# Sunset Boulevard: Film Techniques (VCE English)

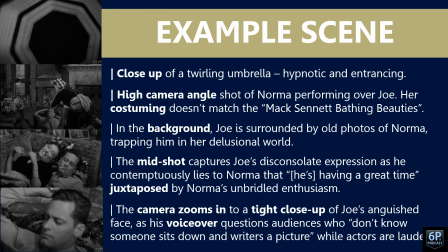1489s
So these are some things that I picked up on. The close-up of a twirling umbrella is quite hypnotic and entrancing. Could almost say that's how Jo has become trapped here. In the second shot, I've talked about the high camera angle shot of Norma performing over Jo,
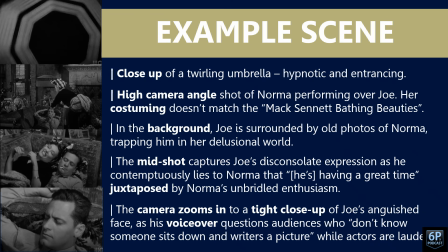1506s
and the fact that her costuming doesn't quite match the Max Sennett bathing beauties. She's definitely very much covered up. Again, we can comment on things like age, but also delusion as well. In the background of that shot, you'll notice that Jo is surrounded by old photos of Norma, trapping him in her delusional world.
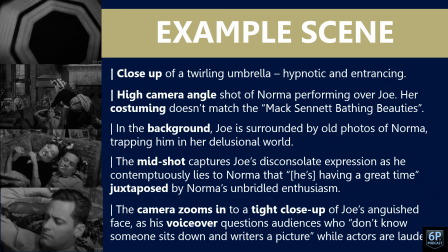1526s
He cannot escape Norma. We've got the mid shot. The third one captures Jo's disconsolate expression as he contemptuously lies to Norma that he's having a great time, juxtaposed by Norma's unbridled enthusiasm.
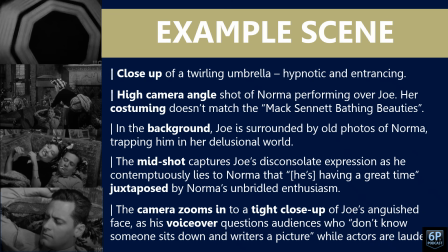1541s
And the camera zooms in to a tight close-up of Jo's anguished face as his voiceover questions audiences who don't know that someone sits down and writes a picture while actors are being lauded. You'll notice as well her hands rub against his face and his hair. Again, her hands are quite controlling.
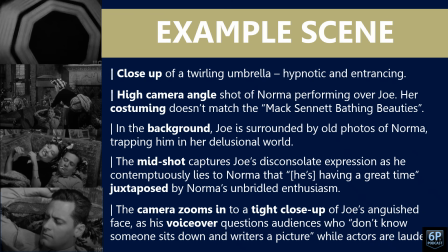1561s
Her hands come up a bit throughout the film. They're sort of spider-like the way they wrap themselves around, particularly Jo. And also the fact he's lying on the couch. It's almost like he's at a doctor's appointment there, a psychologist's appointment there as well.
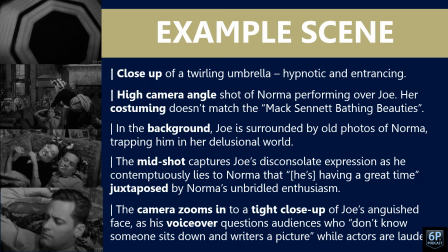1575s
But look, there's lots of things that you can pick up through each frame. So I definitely encourage you to look closely at the film and look for some unique examples.
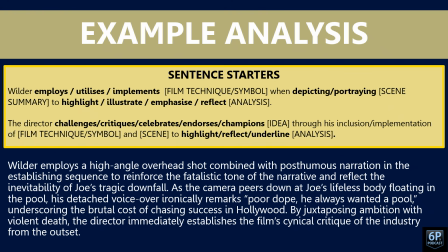1585s
In terms of our analysis, I mentioned before, these are some sentence starters that I definitely encourage students to use initially when it comes to writing about film techniques. We've done similar stuff with our previous films and our previous novels and plays as well. So these should be pretty familiar to you.
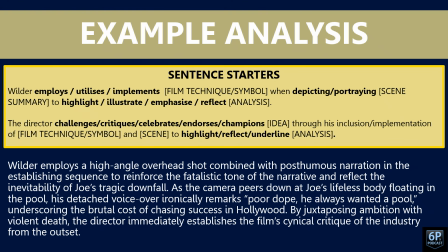1603s
And there's a bit of a example paragraph down there, which features a lot of film techniques. I don't have to mention that many. But it's definitely important that you always analyze why they are used and how they link to the key themes,
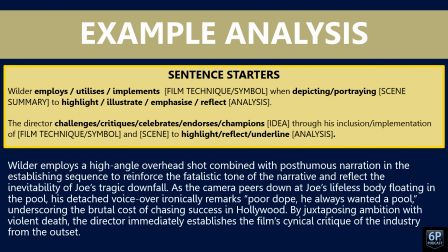1619s
the key ideas, and also directorial intent. Again, we've seen these in the classroom.
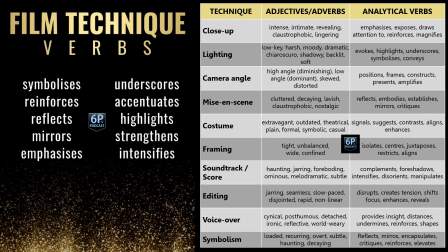1626s
These are just a couple of posters. In terms of film technique verbs, I love using some of these verbs whenever I'm using film techniques in my analysis. So symbolizes, reinforces is a big one for me.
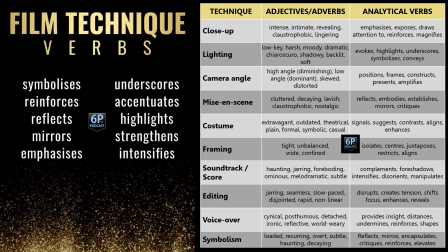1638s
Reflects, mirrors, or emphasizes are great, as well as underscores, accentuates, highlights, strengthens, and intensifies as well. Now the poster on the right-hand side is just ways that you can word up,
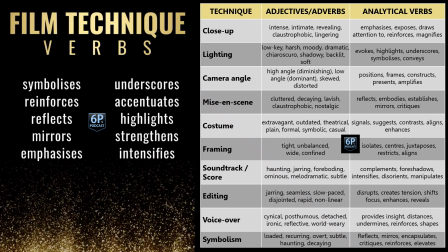1652s
ways that you can build your expression so that you're being, I guess, a little bit stronger, a little bit more detailed with your analysis. So rather than saying, Wilder uses a close-up, you might say, Wilder uses a revealing close-up or a tight close-up.
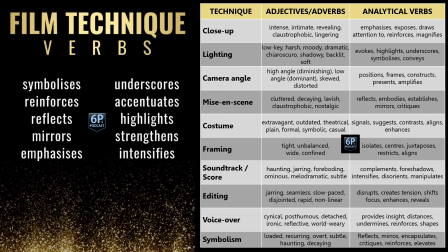1668s
Or if you're talking about lighting, you might call it low-key lighting or backlit lighting. Or if it was a soundtrack, you might talk about the haunting score, or the ominous score, or foreboding score. These are just words that you can use again to,
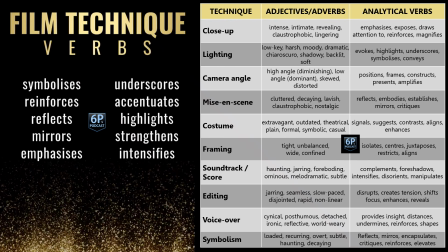1683s
one, improve your written expression, but also, I guess, further your analysis as well. And I definitely encourage you to start wording up here or there again. These can't all just be simply replace one word for the other, but they're definitely there for you to experiment with and play around with,
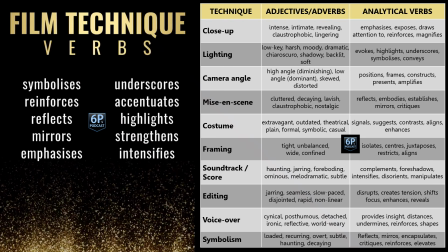1702s
particularly in the opening few weeks of this unit when we're writing our first and second text essays.
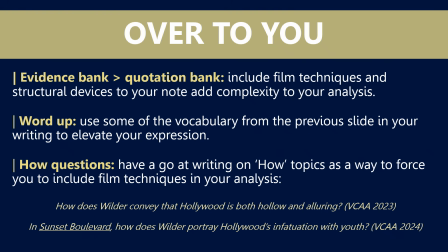1709s
All right, over to you. These are some things that I would think about when it comes to film techniques and wanting to improve my analysis by using them. The first thing I'd say is evidence banks are much better than quotation banks.
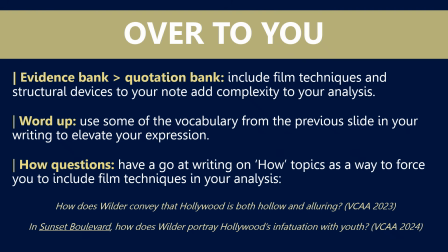1724s
What I mean by that is don't just have quote sheets and quotes as part of your evidence. It should also be things like film techniques and structural devices. So add these to your notes, they'll add complexity to your analysis.